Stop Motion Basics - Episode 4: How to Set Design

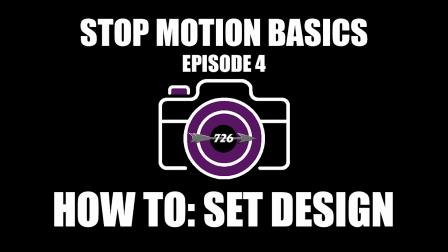[0:04]
Hey guys, Trickshot726 here, and this is part 4 of 6 in my mini-series talking about how to improve your stop-motion animated videos. This community has grown a ton in the 9 years I've been making animations, and I figured it was time I gave back and helped foster more growth within it.
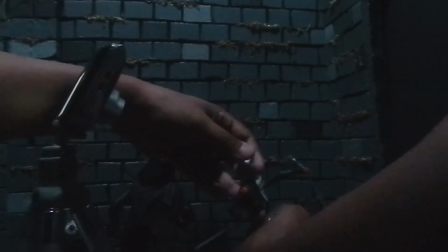[0:17]
In the past couple of episodes, we talked about how to improve your animations and choreography to increase the quality and believability for your videos.
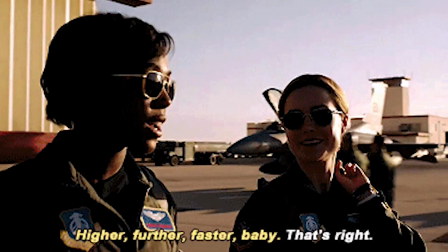[0:24]
In this episode, we're going to try and further increase that immersion by looking at set design, props, and backgrounds.
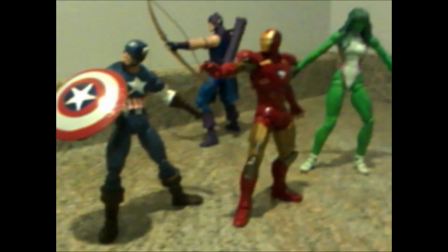[0:30]
When I started out, most of my videos were just a plain desk without any props or buildings on it to help convey where the characters were, which is fine.
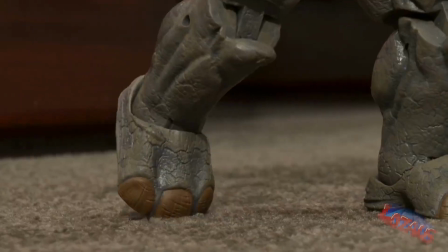[0:37]
There are huge stop-motion animators on YouTube that work this way and put out amazing content. But from the beginning, I knew I wanted to have that extra layer of realism in my videos.
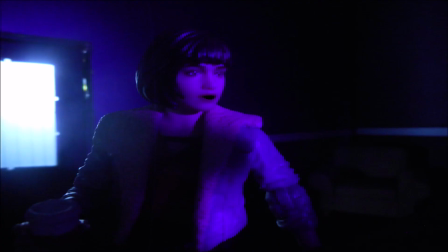[0:46]
I just didn't know how to do it at the time. Having some sort of set or background can help set the tone for your video.
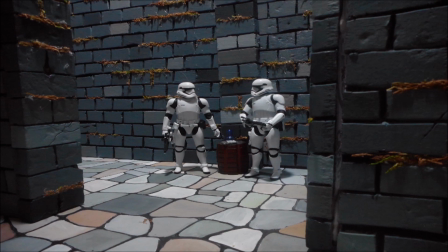[0:51]
You can instantly convey the tone of your video in the first shot by establishing the environment.
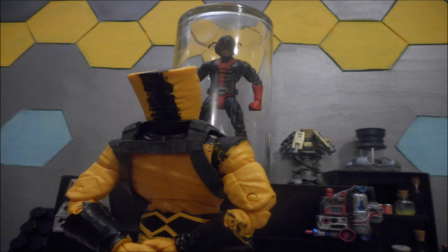[0:55]
Are they in a science lab, an abandoned warehouse, outer space, or just good old classic New York City streets?
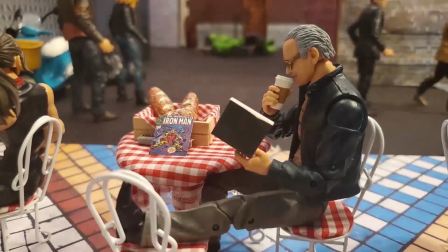[1:01]
It might seem simple, but establishing the environment is going to help pull people into the world you're creating that much more.
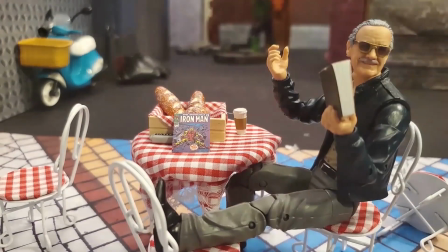[1:06]
You can use props to add to the environment as well.
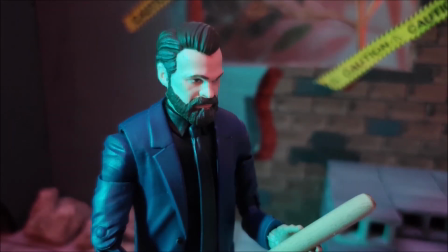[1:09]
Adding crates to a warehouse or giant cryo chambers in a lab will help sell the believability of the environment and keep it from looking bland or empty.
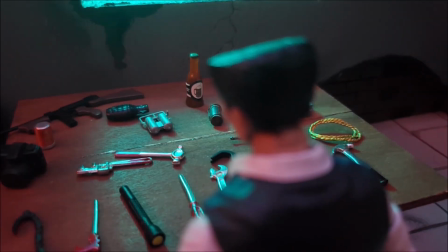[1:16]
You can also use the props in action and choreography of your videos as well.
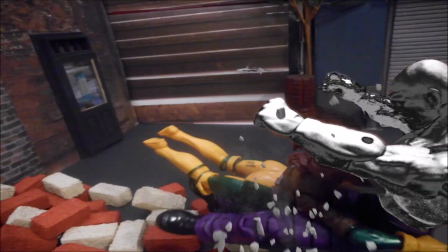[1:20]
Whether they throw someone into a bunch of crates or if they grab a hammer off a table and wield it as a weapon, props are going to be a great thing to add to your environment when pulling it together.
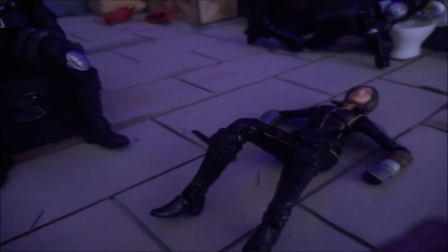[1:28]
Just remember that anything you leave in the shot is a choice.
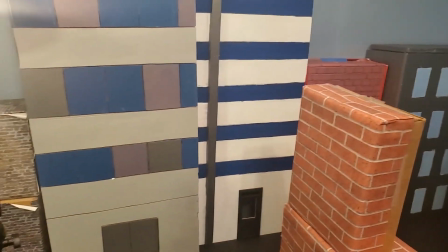[1:32]
You can add or subtract anything you'd like from the real environment you are working with to try and craft your image that you're looking for.
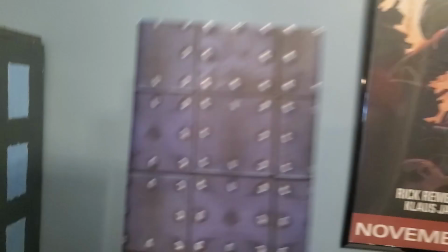[1:38]
Whatever you decide to create or not create for a background is a choice.
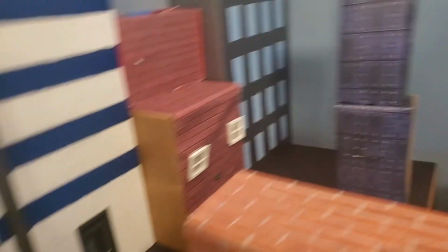[1:42]
Using the natural environment and placing your characters in the real world as action figures is just as much of a choice as building a city for them to live in.
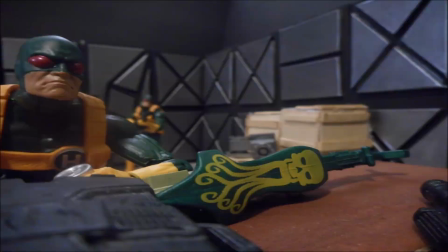[1:49]
Regardless of which route you choose to take, you should still be intentional with what you put in the shots.
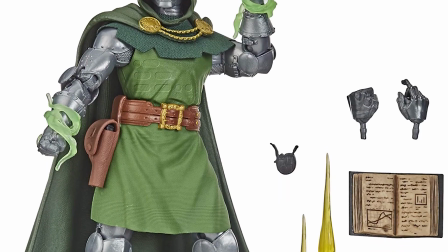[1:54]
No one wants to see your dirty socks laying around in the background. Some action figures come with props, which is always helpful, but oftentimes you're going to end up wanting or needing some other props as well.
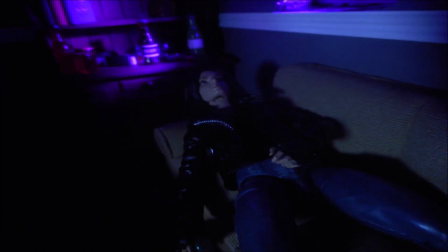[2:03]
6-inch figures can be hard to find props for since there isn't always stuff available in 1/12 scale.
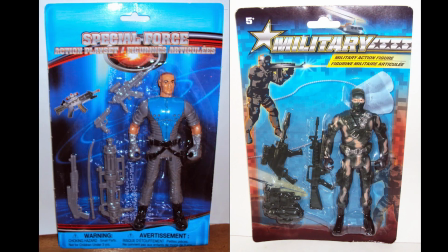[2:08]
The key is to know where to look. The dollar store surprisingly has some things that can work. The Army or Ninja toys that have there sometimes come with accessories that fit 1/12 scale figures.
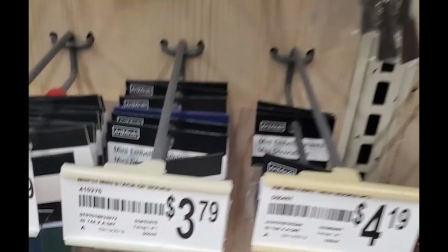[2:17]
Hobby Lobby and other craft stores usually have small props and accessories for dollhouses that work great as well.
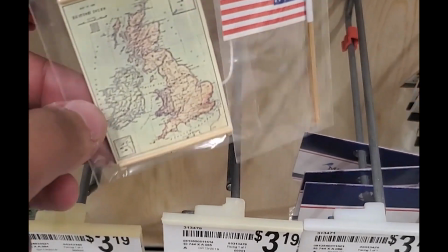[2:22]
They also have a ton of items that can be repurposed into the 1/12 scale items, which leads me into my next point.
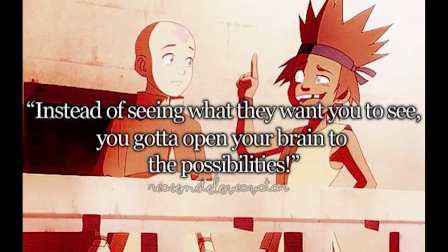[2:28]
Don't limit yourself into looking things specifically made for action figures. There are so many other things you can utilize, you just need to look at the world a little bit differently.
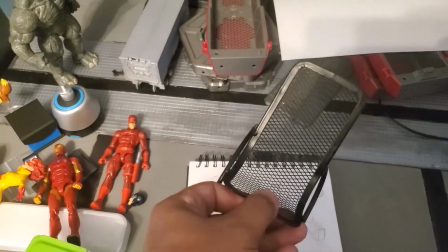[2:36]
This trash can, it's a pencil holder. This chair, it's a phone rest. These string lights, a little big, but yeah, they'll definitely work.
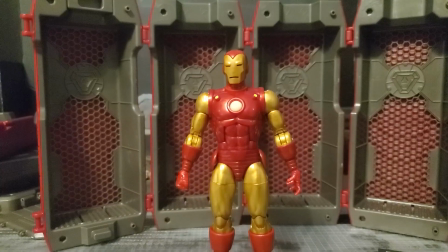[2:43]
If you're ever unsure what will fit in scale, use your hand as a reference point.
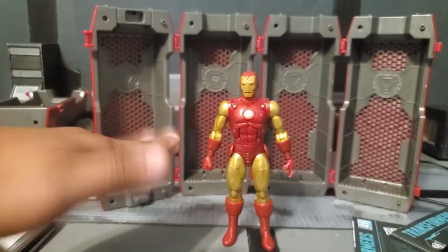[2:47]
You can measure your hand to see where 6 inches land on it, and then you always have an easy reference point if you find something that could potentially work when you don't have a figure with you.
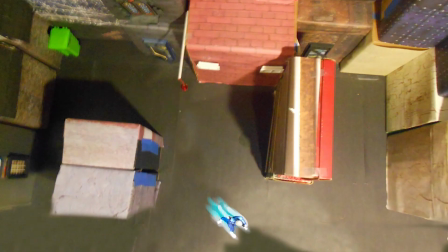[2:57]
Obviously, you're not going to be able to make an entire city to scale for your characters. No one has room to put 10-foot skyscrapers throughout their house.
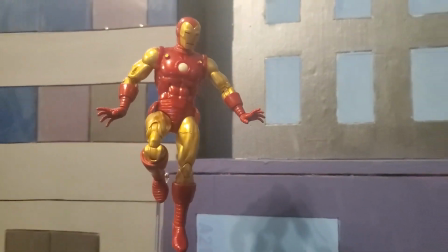[3:04]
So, at some point, you're going to have to cut some corners and pull off some camera tricks to convey what you need to.
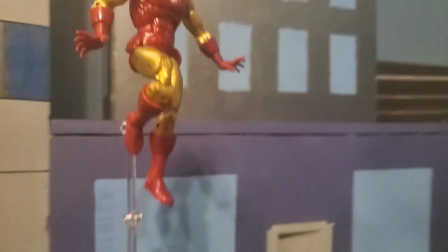[3:09]
Like I've said in previous episodes, the audience will only see what's on camera. Anything that's off screen is an unknown to them.
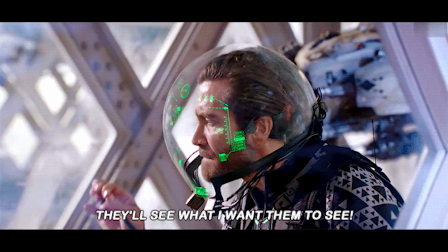[3:16]
You can use this to your advantage by using a lot of clever angles and framing to give the illusion that your characters are somewhere they aren't.
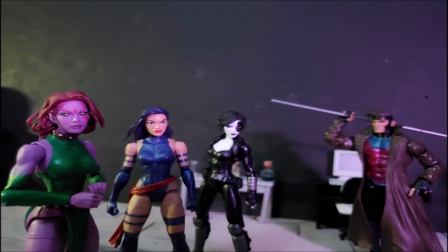[3:23]
You can also trick people's minds into filling in the gaps for you. You can give the illusion of a space by adding 1 to 2 key props and some good lighting to set the tone for the environment.
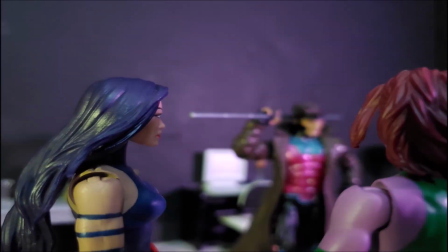[3:31]
People's minds will naturally fill in the gaps of what's missing, and most of the time they won't even know they're doing it.
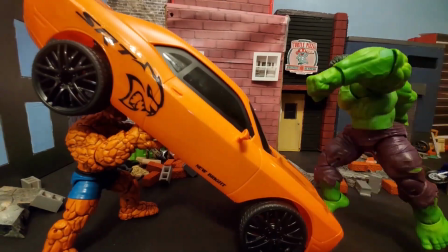[3:36]
For example, in a lot of my videos, the characters move throughout an entire city and don't just stay on one block.
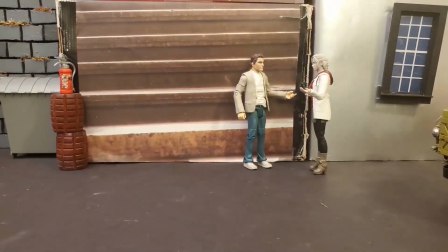[3:41]
Now, obviously, I don't have room to have multiple city blocks set up in my house.
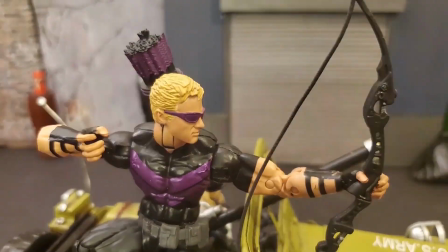[3:48]
It's not that big. But what you can do is when they push each other or fly into another area of the city,
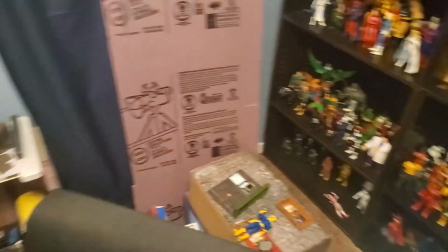[3:53]
take down the old set and put up new buildings or rearrange the same buildings in a different layout so that it looks like they moved to another area.
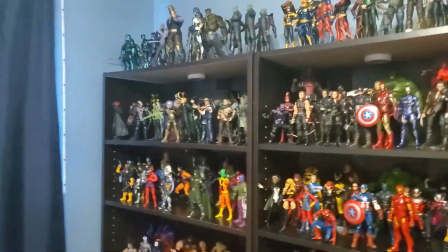[4:00]
That way when it's put together and you have the video finished,
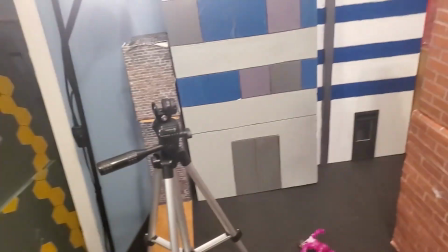[4:03]
it's just going to look like they moved to another area and no one's going to see that it took you 15-20 minutes to take down all the buildings and put up the new ones as well.